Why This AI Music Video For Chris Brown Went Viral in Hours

So if we look at the video, well, if we look at our storyboard, I have this shot of like the paint splashing towards the camera.
Yeah, you know how we ride.
I could not do it using the method I used for the rest of the video. I needed to actually get frame references. What I did for this is I didn't use Nano Banana Pro because now that I'm generating my actual shots, I find GPT listens to instructions better. I would say it's the top image model right now. It used to be Nano Banana Pro, but GPT.
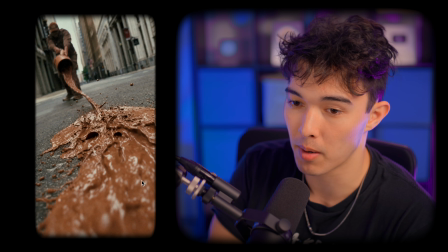[8:48]
Why is that so hard to say? GPT adheres to your prompt better. When I'm prompting for this, I'm really treating the photo prompts just like I would a video prompt.
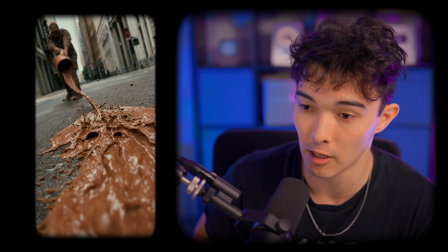[8:56]
I'm really describing the action, I'm describing what's happening, and I'm being very specific about the composition.
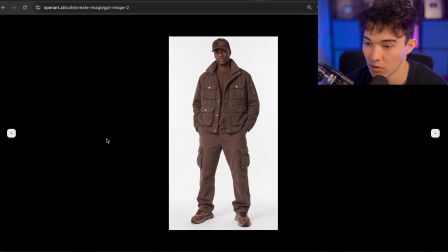[9:01]
I passed in this dude right here, a paint bucket, a street in New York.
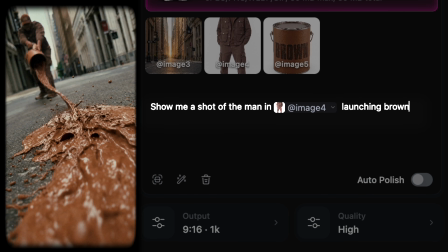[9:05]
Show me a shot of the man in at image 4 launching brown paint from a paint can onto the street gravel.
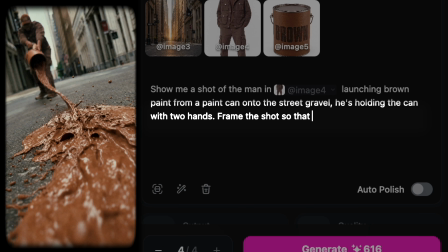[9:10]
He's holding the can with 2 hands. Frame the shot so that the focus is on the brown paint hitting the floor.
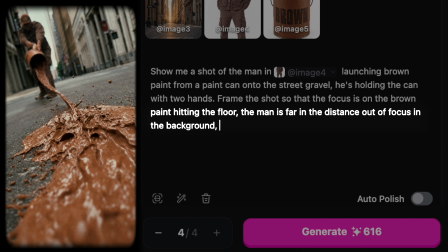[9:15]
The man is far in the distance, out of focus in the background, framed small in the top left of the shot.
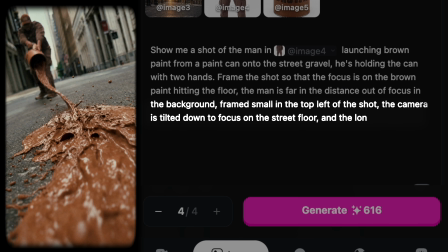[9:20]
The camera is tilted down to focus on the street floor, and the long paint blob mass projectile is splashing onto the street ground.
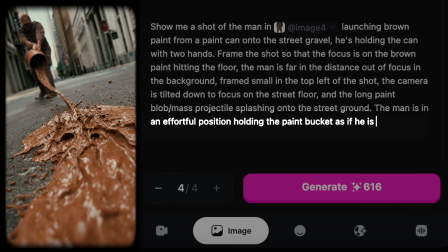[9:27]
The man is in an effortful position, holding the paint bucket as if he's underhand throwing a very heavy bowling ball. Okay, what can we learn from this? You might be like, that prompt was so weird.
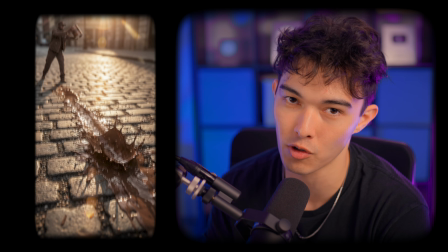[9:38]
Why does it sound like that? That's in response to a lot of previous generations. Often you're not going to get it on your first try, and sometimes you just do like kind of like a general pass to see what it gives you. you.
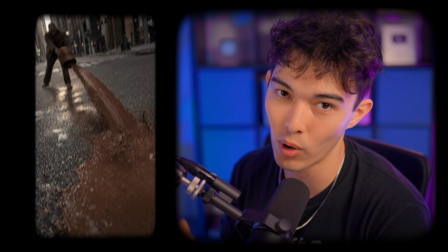[9:47]
And then you start getting more and more and more specific, figuring out what the AI gets wrong so that you can tell them specifically, no, do it this way.
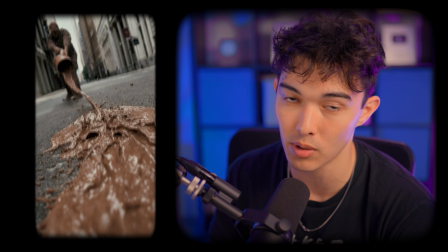[9:55]
Because a lot of things that feel intuitive are not intuitive to AI.
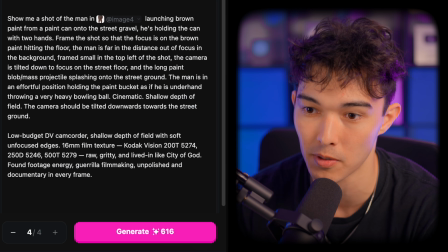[9:58]
And then again, I passed in my style prompt even for the images, because when you're passing in a frame reference of what the frame looks like,
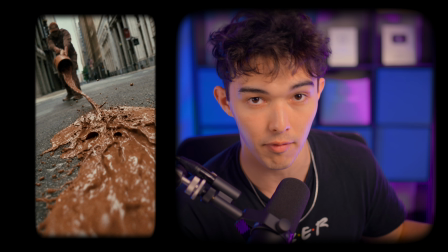[10:05]
they're gonna care so much more about that because they wanna make sure it matches that photo. So now when I'm bringing that image to life, I'm really doing the exact same thing.
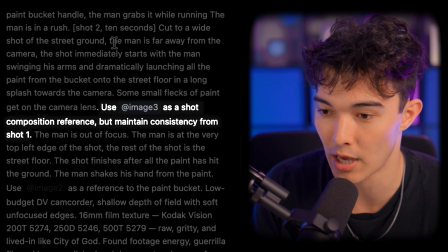[10:12]
I'm just telling the video exactly what I wanna see. And then I say, use that image 3 as a reference for when the paint's splashing out.
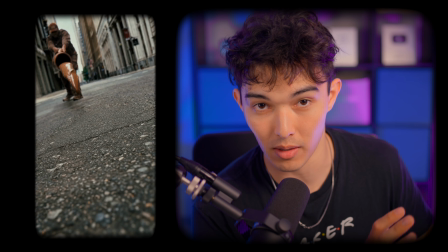[10:19]
I like that they did it in slow-mo because that gave me a lot of flexibility with like speeding up different parts of the shot and retiming it for the music. So that was how I got that shot. Yay, perfect. Wow. During the chorus of this video, if you've seen it or if you haven't seen it, there's this photo montage.
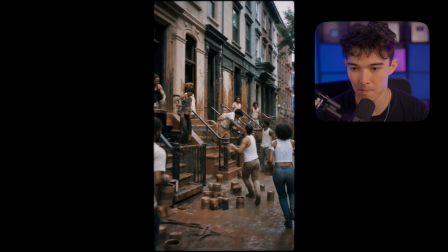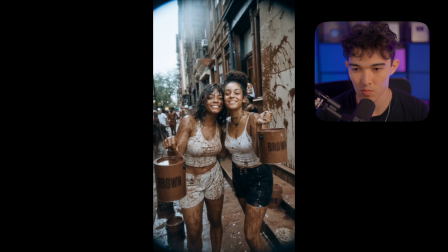Again, I'm really trying to incorporate a bunch of different styles to really bring the world to life. If this happened, people would be taking non-stop photos.
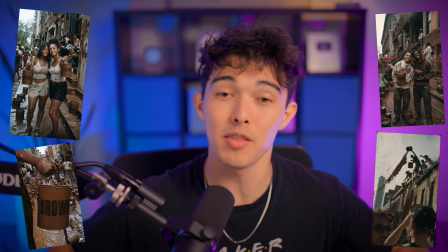[10:51]
So I have this photo montage of everybody having a lot of fun. I wanted the movement not to feel angry or like that people weren't enjoying it.
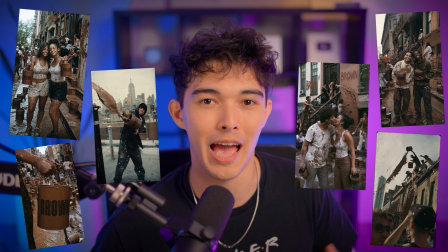[10:57]
I wanted the city to come together and be united through it and be really happy. It's like, oh, we're having so much fun and splashing paint around.
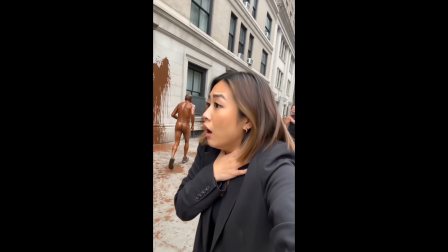[11:03] And it's everywhere.
Creating that photo montage is pretty much what you'd imagine.
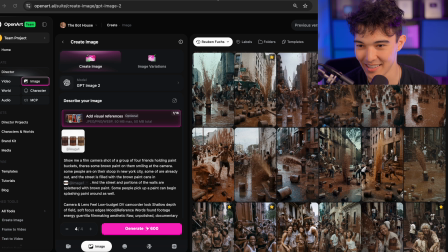[11:09]
All I had to do was use GPT image to create these stills, and I'm obviously passing in my style prompt again.
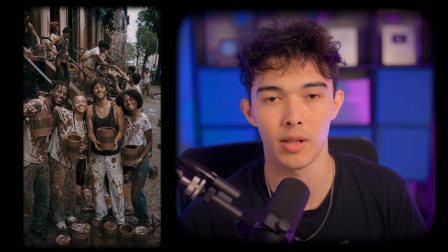[11:16]
What you do find with style prompts is that images will adhere to it so much more than videos will. With videos, it can be a little bit dicey how accurate they get it, but like they really emulated the City of God texture here, which is really cool.
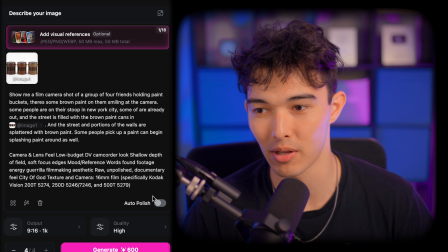[11:29]
Even like the color grading of it. This section was actually really fun and really easy to do. I just described exactly what I wanted to see. Again, I'm describing it as if it's like a video prompt because that gets you really real in the moment results.
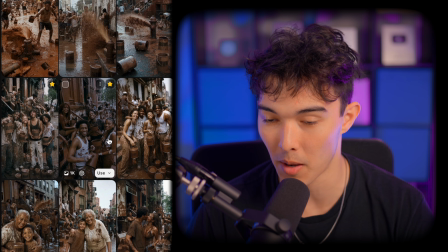[11:39]
That's how we get all these images. I just like prompt for different combinations of people, like a grandma and their son.
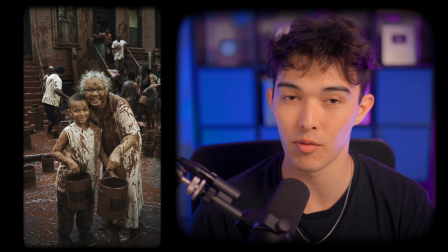[11:45]
The texture on this is awesome. They really get the style right on images. So yeah, that's how I got those frames. Finally, editing. Woo! Editing. All I did was I downloaded all the clips that I starred.
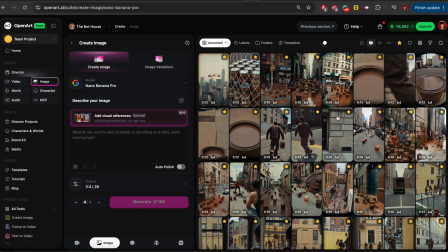[12:00]
OpenArt has this nifty feature where you can search for them manually, just all the starred clips. Bring them all over to Final Cut Pro. That's what I use to edit. You can use anything you want. You can use Premiere Pro, you can use DaVinci, you can use CapCut, you can use iMovie.
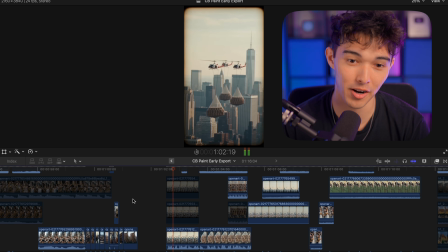[12:11]
I don't really care what you do as long as it works for you. Woo! That rhymed. Brought it all into Final Cut Pro, mashed it to the music, and then I had my first draft. First draft. And then I had my first draft. Now, when I was actually doing this video, I only had 2 days to make this demo for him. So it was a real grind.